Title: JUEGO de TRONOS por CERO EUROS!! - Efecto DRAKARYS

Ya estoy Lo bueno de hacerlo con esta técnica es como he dicho y como hacían en la serie Juego de Tronos es que
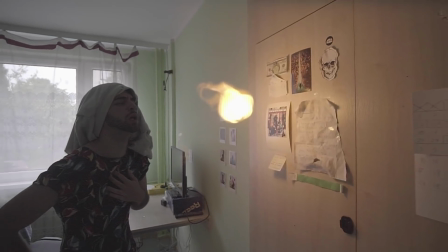la iluminación va a tener relación con el ambiente como veis en la toma se ilumina la pared,
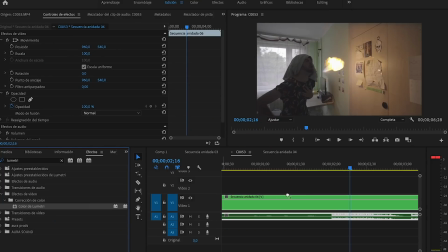crea reflejo y un truquillo para darle todavía más credibilidad sería hacer una máscara alrededor de nuestra cara o de nuestro cuerpo
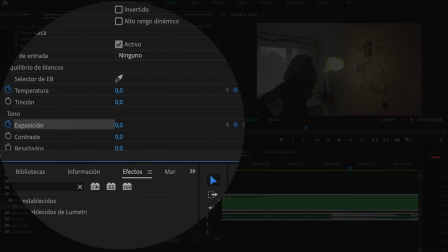y subirle el brillo cuando sale el fuego porque lo que haría el fuego realmente sería eso, iluminarnos pero como lo hemos grabado por separado, pues no se ha iluminado la cara Como veis en esta imagen,
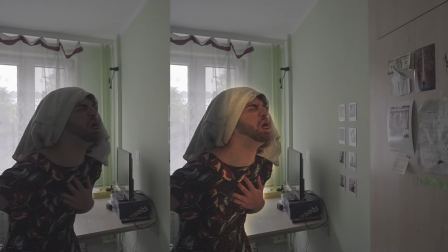la comparación de cómo es sin la iluminación, cómo es con la iluminación digital y cómo quedaría realmente iluminada, pues muy interesante. Y bueno, pues la primera técnica ya estaría. Ya lo que tienes que hacer es darle muchas vueltas, darle al coco, volverte creativo y crear cosas nuevas. Bueno, segunda técnica. Assets de fuego. Bueno, pues en esta técnica lo que vamos a usar, como el propio nombre indica, pues son los assets de fuego ¿Cómo te quedas? Y yo Pablo, ¿y un asset qué? ¿Qué es un asset eso?
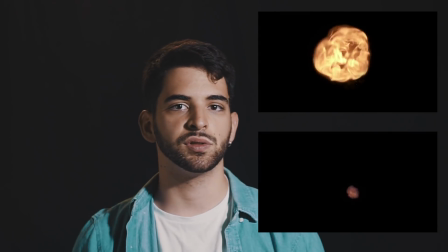Bueno, pues los assets son estos vídeos que estáis viendo ahora mismo Que básicamente son elementos separados del fondo,
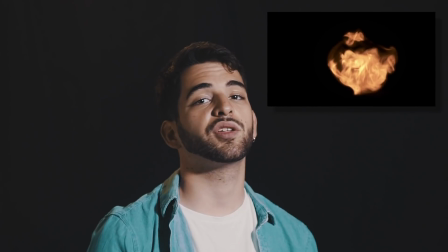con un fondo negro casi siempre Los cuales puedes coger y superponerlo encima de otra toma y combinarlo y consigues cosas así Y como veis,
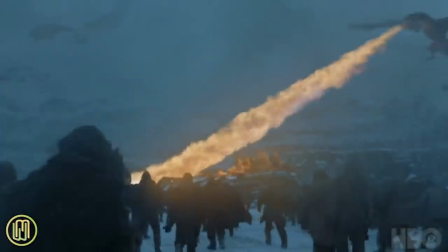estos assets también se han usado en Juego de Tronos Lo que pasa es que ellos lo hacen con un lanzallamas y movidas de esas y nosotros con un desodorante. Pobres. Os voy a enseñar a crear vuestros propios assets. Y ojo, porque si no queréis cargaros vuestra casa, como seguramente estoy a punto de hacer yo, en la descripción os voy a dejar mis propios assets para que los descarguéis y los uséis en vuestras propias tomas. Y ale, os he ahorrado hasta usar el desodorante, es que no vais a gastar nada. Bueno, pues la idea es conseguir un resultado lo más cercano a esto. y es que el fondo salga oscuro y que el fuego esté bien expuesto, que no esté ni quemado ni muy oscuro. Pues ¿cómo se crean estos assets? Vale, pues yo lo que he hecho es lo que tengo aquí detrás.
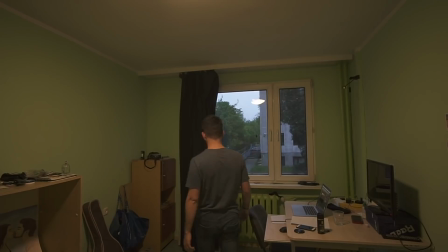Eso que veis, ese fondo negro, realmente es una sábana de una cama de matrimonio que la he colgado como si fuese una cortina que ya me está haciendo de fondo negro. Y además voy a apagar las luces, voy a coger el mechero y como antes... Lo ideal aquí sería que imitéis, como antes os he dicho, el mismo ángulo. O sea, si estoy escupiendo para allá, pues no eché el fuego hacia la cámara, échalo para allá, ¿sabes? Bueno, pues una vez grabados estos assets, o este asset, o una vez os hayáis descargado los míos, pues nos vamos a ir al ordenador. Y una vez más, vamos a poner abajo la toma del eructo o escupitajo o lo que sea, y arriba este asset.
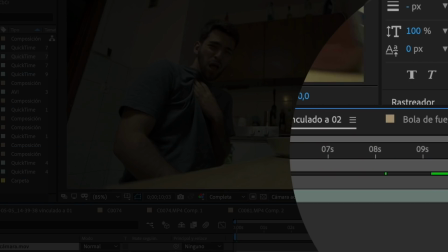Una vez que lo ponga ahí encima, vaya a ver que no pasa nada, sigue estando negro el fondo. Bueno, pues lo que hay que hacer es cambiar el modo de fusión. que esto vendría a ser decirle al programa qué parte de la imagen quiere que sea transparente
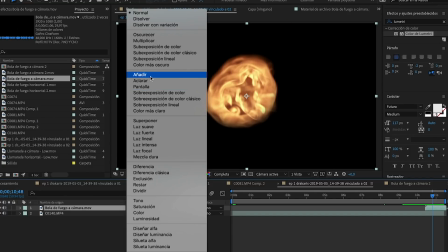lo vamos a poner en modo añadir o modo pantalla para aclarar que estos tres modos lo que hacen es a diferentes intensidades quitan el negro el negro lo convierten en transparente por lo tanto donde esté el negro donde esté el fondo va a aparecer el plano que ya teníamos grabado anteriormente pero donde esté el fuego va a ir añadiendo luz por lo tanto se va a ver el fuego encima del plano anterior también deciros que si veis que no habéis conseguido un fondo muy negro antes de aplicar este efecto lo que voy a hacer es añadirle un efecto de curvas y la parte de la sombra bajársela hasta que llegue al negro puro y bueno ya a partir de aquí todo lo que queda es composición es crear la mentira
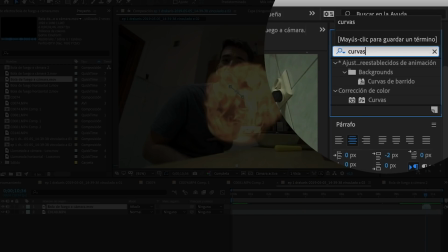que cuele cómo hacemos esto pues muy simple lo primero que vamos a hacer va a ser darle o quitarle luz al fuego dependiendo de cómo lo hayamos grabado y dependiendo también del ambiente que haya porque si ha intentado grabar fuego de día pues como verás,
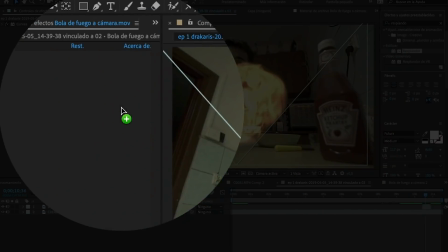no queda igual que el fuego de noche. También le vamos a añadir resplandor. ¿Por qué? Porque ese es el efecto que crea el fuego en la realidad.
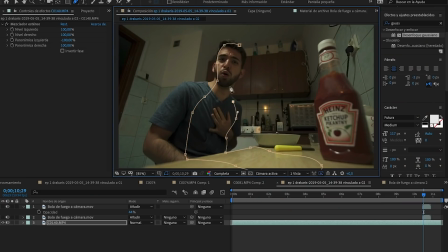Brilla. Y por último, y al igual que hemos hecho en la primera técnica, lo que vamos a hacer va a ser crear una máscara en la parte que se debería iluminar si el fuego fuese real.
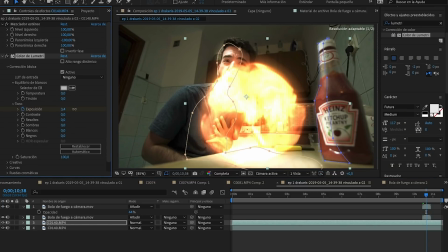Hacemos la máscara y luego le aplicamos un efecto de exposición y temperatura para simular el color que tiene el fuego.